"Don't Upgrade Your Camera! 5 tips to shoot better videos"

Do you ever just feel like you're overwhelmed by all the new cameras coming out every day? And you turn on YouTube and your favorite content creator is out there just saying, you need to buy this camera or that camera.
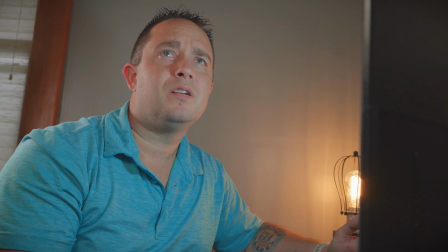0:12 And then you check your other content creators and they're saying the same thing, buy this camera, buy that camera.
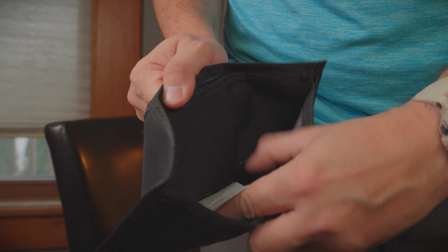0:16 And you open up your wallet and all your aspirations to be a better creator just fly out the window. Well, I'm here to tell you today, you don't need it. I'm going to show you 5 easy things that you can do to get the quality you want out of the camera you're currently using today. And once you combine all 5 of these things and use them together, you're going to make the greatest content you've ever made, and you're not going to need to break into that wallet anytime soon. Let's get into it, guys. All right, the first thing you can do to make your shots better on your smartphone or whatever you currently have for shooting video with is light your shot. Now, before you say, more gear, I don't have the money for that. Remember the wallet scene earlier? No, before you say that, I'm gonna show you how to do this with just natural lighting or lights you might have around your house. Now, right here, I'm lighting it with the 2 lights I typically use and carry with me on the go, but you can use a 2-light setup to create the contrast you want or don't want on your face or your subject.
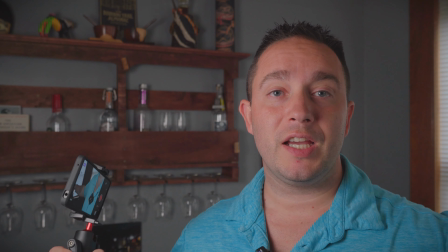1:15 If I turn this light away, I have more contrast. As I turn it towards me, it eliminates some of that.
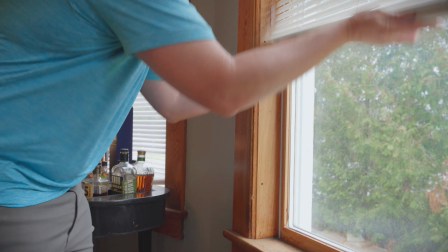1:20 And you see that the shadows on this side of my face kind of go away.
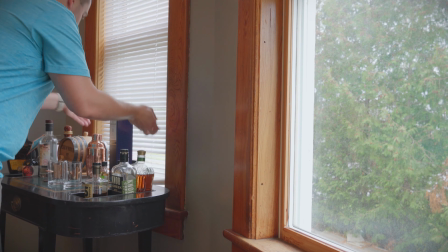1:24 So we're gonna do that with lights you currently have around your house and play with contrast and stuff when you do that.
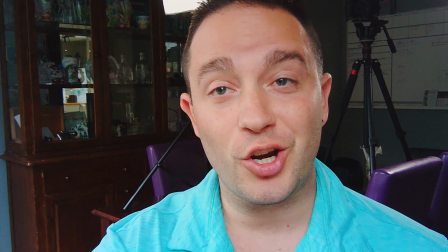1:30 So first I'm gonna show you how to do it with just using window light. All right, so using just outside light, I have a pretty even shot on my face because I've got window light coming from this side over here, and then I've got window light coming from straight ahead.
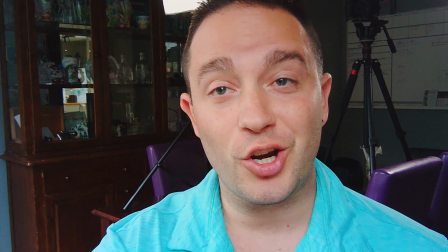1:45 I got a little bit of contrast here because I don't have a lot of light coming from this area and I like that contrast.
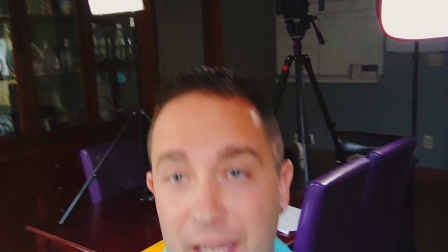1:50 Now we could change our angle and eliminate some of that contrast like this.
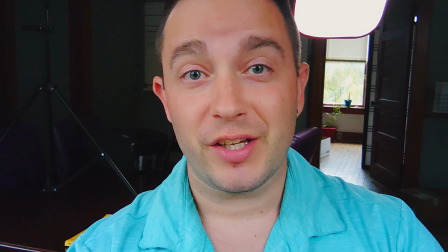1:56 It's almost perfectly even because right now I'm between 2 windows. So I got a window right here and I've got a window right here.
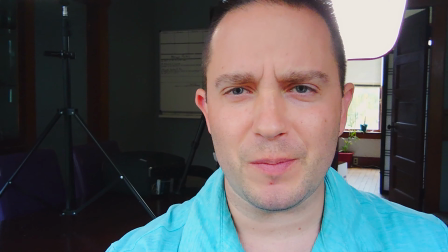2:04 Without window lights, say we're shooting at nighttime, let's find some lamps and some other good stuff to use for lights in our house. All right guys, so I have this lamp from my studio, which doesn't have any diffusion on it, and I have this lampshade lamp. Now, you wanna look for a lamp like this more because it's gonna have diffusion, so it will soften the look on your face instead of having like a harsh light like this. You don't want the harsh light. So I'm gonna use this how it is. I also grabbed parchment paper. You could use a white pillowcase or something else to create your own diffusion, and a chip clip.
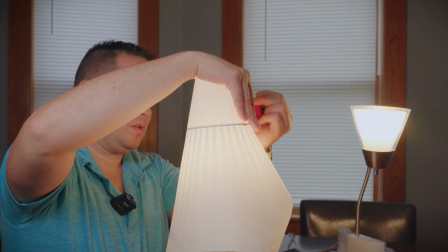2:41 So 2 lamps, a chip clip, and some parchment paper, and we're gonna have a nice lighting setup here.
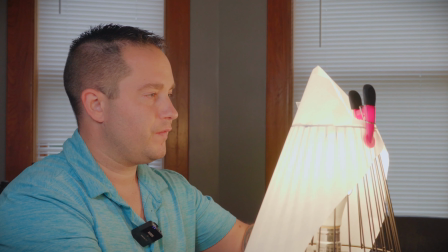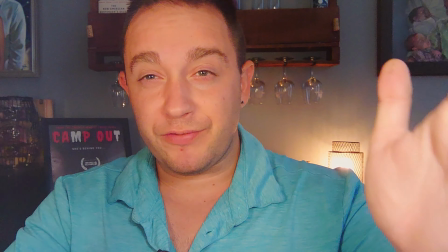2:51 All right guys, so to start, I have both lamps equally in front of me on each side of the camera, giving me a pretty even face here.
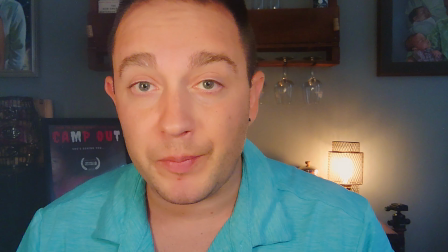3:00 That's a great lighting setup for most talking head stuff.
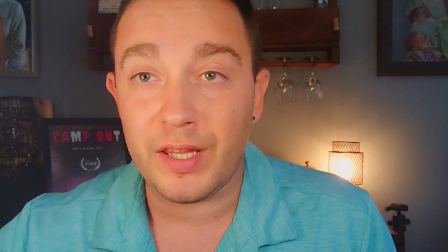3:03 If you want to add some contrast to it though, all you have to do is bring one of the lamps around the side and you're going to create a bit of a shadow.
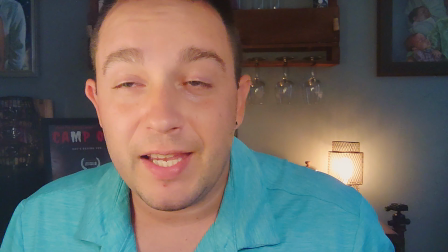3:10 You can see the shadow kind of come across this side of my face is lit more, and it looks really nice and adds just a little bit of character to it.
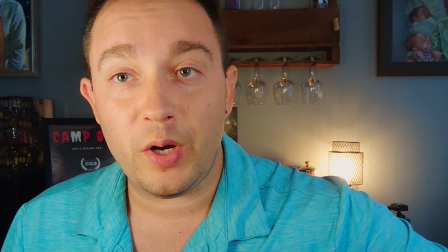3:18 You can add extra character by moving a light farther away, almost eliminating it, more contrast there.
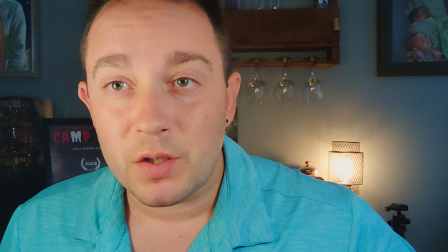3:25 I like it a little closer. I can bring it around and even it out again.
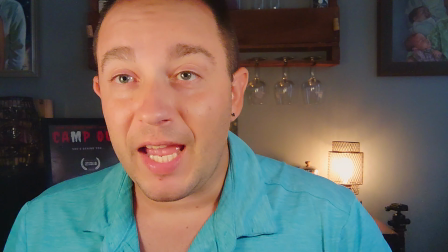3:29 So play with where you place your lights, have fun with it. Don't forget to add a practical.
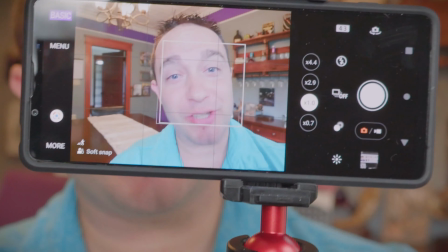3:34 That really adds something to your shot. The second thing I want to talk about is framing your shot.
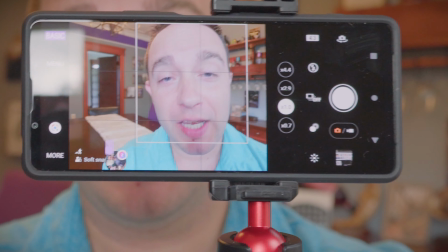3:39 Now, most phones or cameras have the option to turn on what's called grid lines.
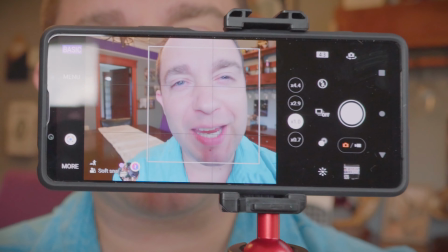3:45 And if you can see them here on my camera, I'll make them more apparent in post if I don't see them there.
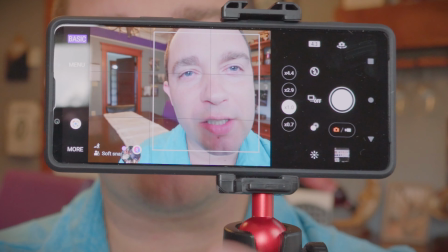3:51 But if you see them here on my camera, you'll know what I'm talking about. It is the 2 lines across and 2 lines up and down, and those create your rule of thirds.
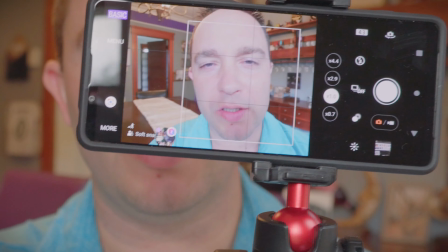3:59 And if you've studied photography or videography at all, you know a little bit about the rule of thirds. Now, if you don't know about the rule of thirds, let me tell you something here.